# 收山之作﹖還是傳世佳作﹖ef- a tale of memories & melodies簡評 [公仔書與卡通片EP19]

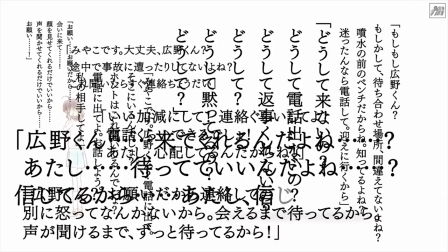不斷在畫面上出現的文字,配合角色重複的對白可以形象化角色的心境,表現角色絕望的情緒
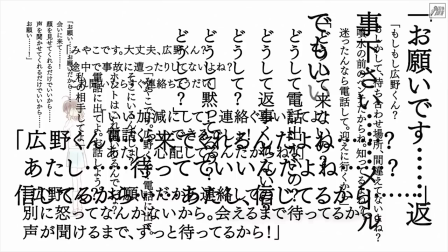在畫面上帶給觀眾一種非常壓抑的感覺配合劇情,將氣氛推到極致說回本人說過
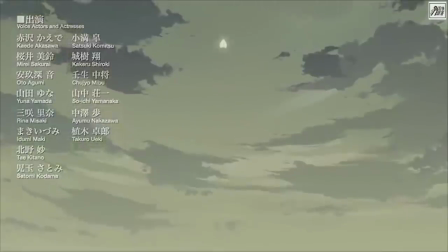這套作品的原作是Minoli出的一款Gail Game而相信大家都知道原作EF兩部曲的OP動畫部分是由大名鼎鼎的申凱城拍的申凱城當時的才能已經為不少人帶來震撼
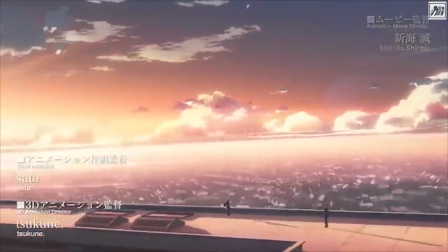而申凱城的成名作《秒速5厘米》入面亦都找來了Minoli的御用配樂家天門
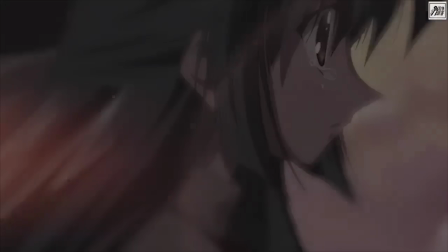來做電影的配樂當然,EF出色的音樂都是出自天門的手筆所以某程度來說,Minoli的確為新海誠的成功,提供了一點幫助
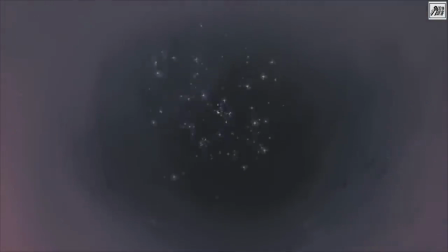但一間這麼傳奇的公司,現在到底是什麼樣子呢?是倒閉了呀!
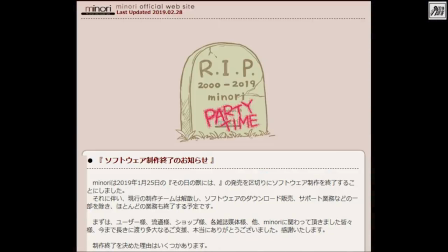Minoli在2019年2月28日,正式宣布停止所有遊戲開發業務,團隊解散
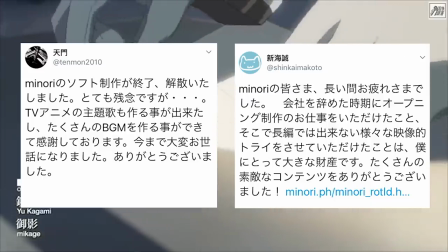意味著這間公司正式結業,新海誠和天門等人都有在Twitter發文悼念
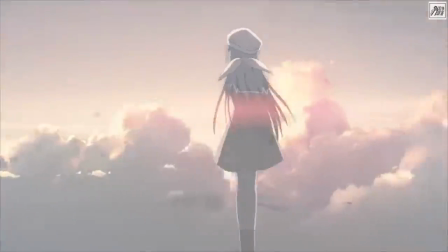Minoli失敗的原因還說紛紜但關於這間公司的經歷不是這次的重點,所以本人不會說太多
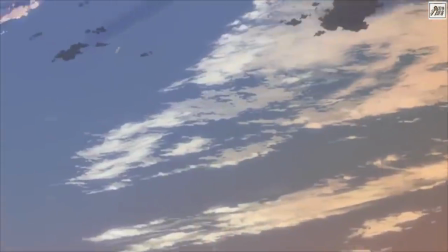一來就是因為比較長,不是所有人都有興趣二來就是本人都不想在這個節目觸及太多脫離動畫的議題
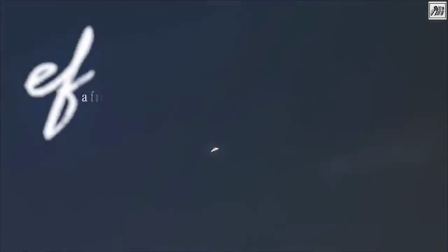今次的重點有兩個第一很簡單,其實就是本人私心想悼念一下這間傳奇的公司
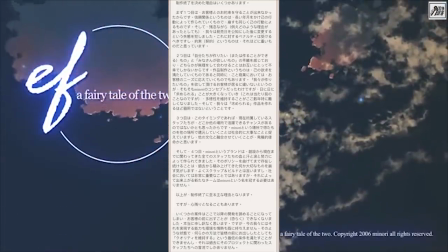而第二,亦都是想跟大家分享的就是Minolet在結業通知那裏說的關於結業的原因
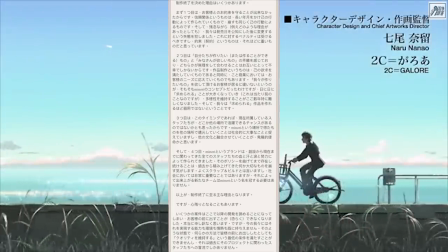全民總共有四點而本人只會說第二點
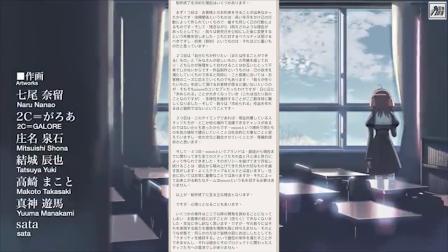就是講到這間公司做不到下去的原因是因為發現自己想做的作品和大眾想要的東西已經出現了分歧
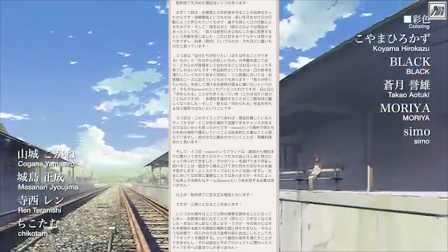再硬玩下去都沒有意思虽然一直都有支持者支持他们出自己想出的东西
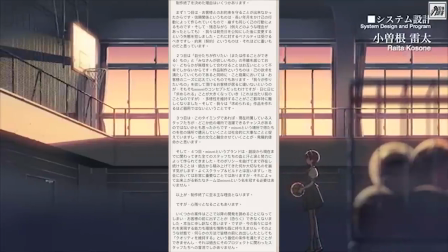但同时也有很多声音要求他们出什么出什么而由于Minoli他们认为自己没办法满足不同客户的需求
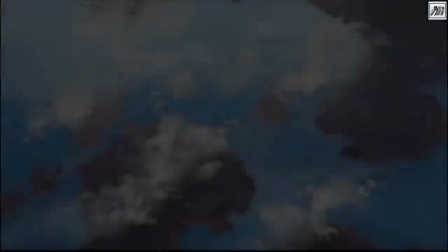所以就唯有收山了看到这里不知道大家明明本人想说些什么呢
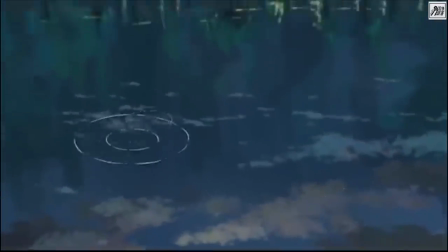虽然这段话不可以代表所有的创作者但本人认为自己很明白他们所说的东西
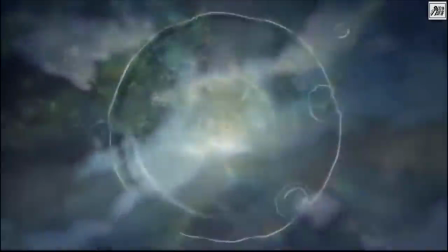身为一个创作者要平衡自己创作的兴趣和观众的要求不是一件容易的事
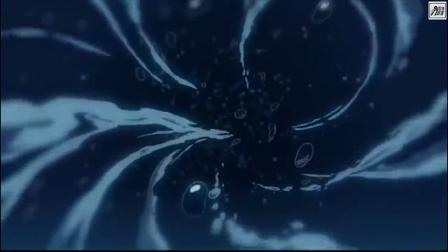特别是要面对21世纪大家对创作者这么有要求
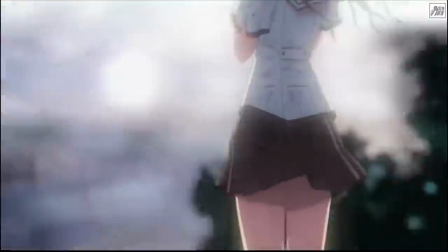那麼少古代時代的觀眾就更辛苦了有部份創作者可能會迎合觀眾口味越走越遠
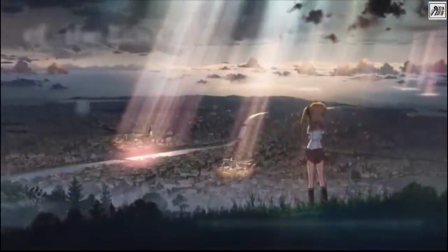也有創作者會像Minole一樣收生不做本人不是要說誰是誰非觀眾對創作者有要求是很正常的事
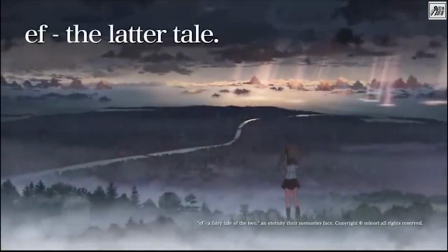而創作者面對這個情況要取死也不是第一天出現這個問題本人只是想吐苦水希望現在的觀眾多一分體諒多一分欣賞
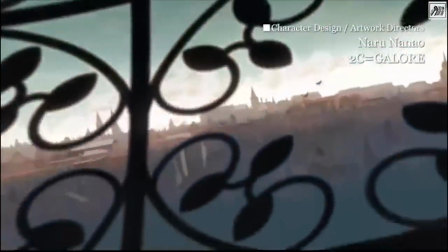曾經有觀眾不認同本人的影片所說的東西沒問題但是本人經常都強調每個人都可以有自己的解讀
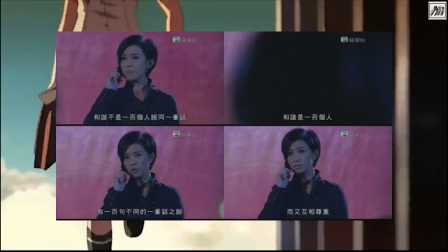這個世界有很多東西都沒有一個絕對而且統一的答案為什麼一定要用排斥意見的方法,而不是以利服人呢?
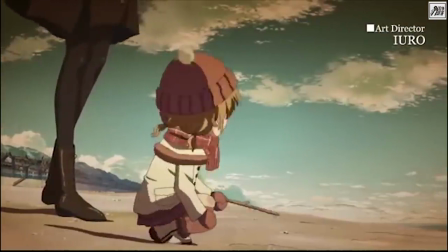很多時用不同的角度去看東西,已經會有不同的答案
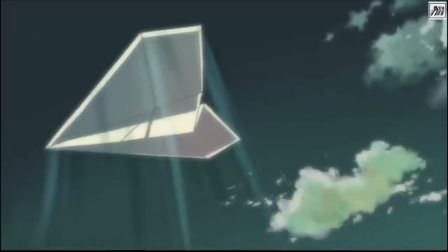這個世界不是只有黑和白,YES和NO也曾經有觀眾表示本人的影片,說話不得詳細
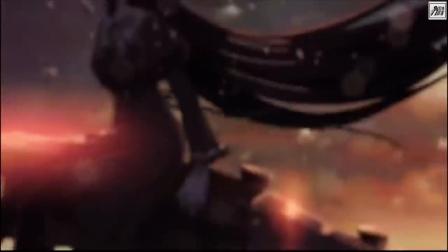但究竟想要講到多詳細,或者想對哪一方面知多點呢?沒有人答過本人要知道我們出片,不可能每次都把百科傳書讀一次給大家聽
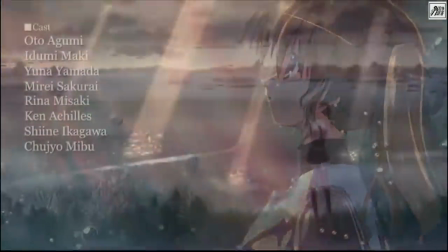我們可以做的事只是做引子希望令大家對某一方面提起興趣,自己去學習
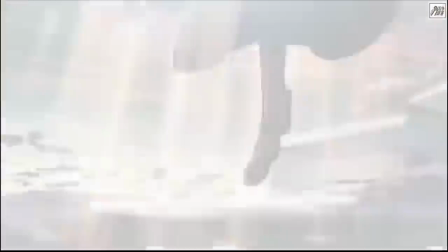或者提出意見和大家討論看到這裏,當然大家覺得以上講的東西沒什麼問題但當有一天出現了跟你相反意見的言論
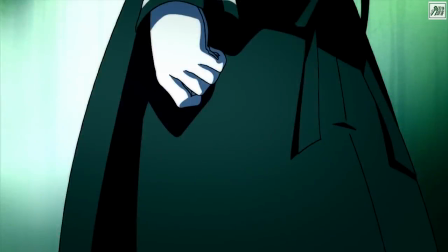大家還可以這麼冷靜?本人想再次重新強調,並不是想怪責觀眾逼死創作者
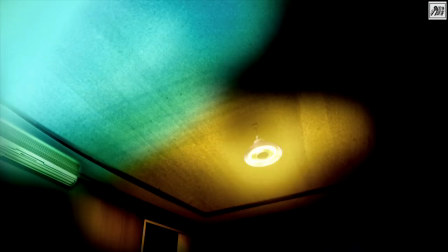而是希望大家不要對這個問題視而不見當一個創作者為了迎合大眾而放棄自己的風格
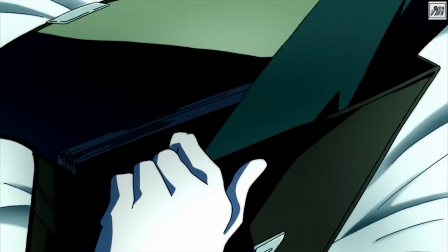那這個,是否你本身支持這個創作者的原因呢?你想得到的東西,究竟是什麼呢?
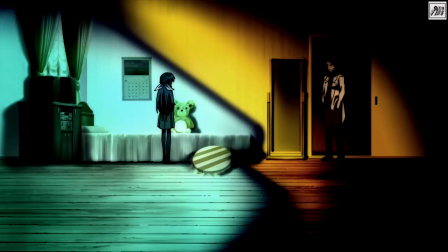所以說這條片其實最大的原因都是出自本人想悼念Minawe的思心而其次就是想借這次回應一下部分觀眾的提問所以剛才說的什麼型義上學、心理學全部都是垃圾廢話看動畫就看動畫說這麼多九五打八的東西,幹嘛嘟嘟呢?
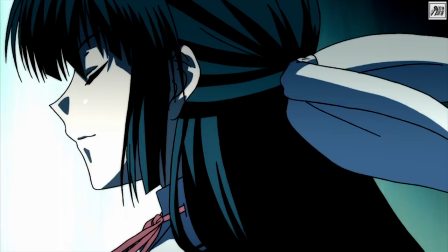我要再聽你的廢話,你不要說對呀,所以本人什麼都不懂所以本人以後都不會再出這麼浪費時間、浪費心機
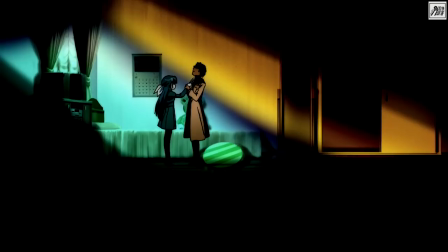大沒人看、沒錢收的垃圾片不要再搞我了其實本人一向都希望做事可以輕輕鬆鬆,不用這麼認真
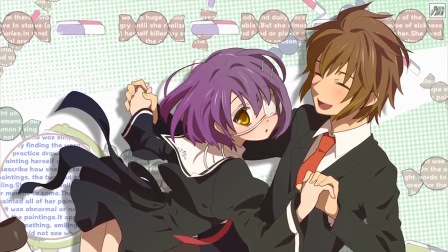所以如果本人這次花這麼多時間、這麼多心思最後出來的成績都達不到自己預期甚至是部分觀眾的期望的話
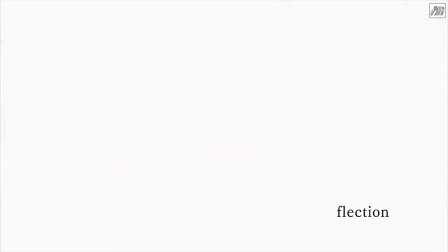本人就決定跟上面我說過的Minnoyle這間公司一樣以後真是隨隨隨便,嘻嘻嘻哈就算了
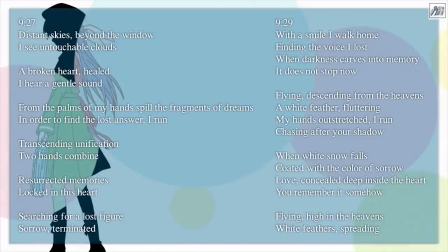就這樣先啦今集的內容就是差不多了今次我也知道,你們這些Hi 片沒人Hi 了
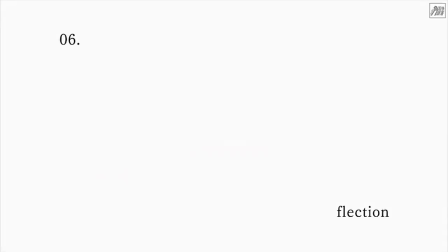笑片,總之記得Subscribe 我們啦我們下次再見,bye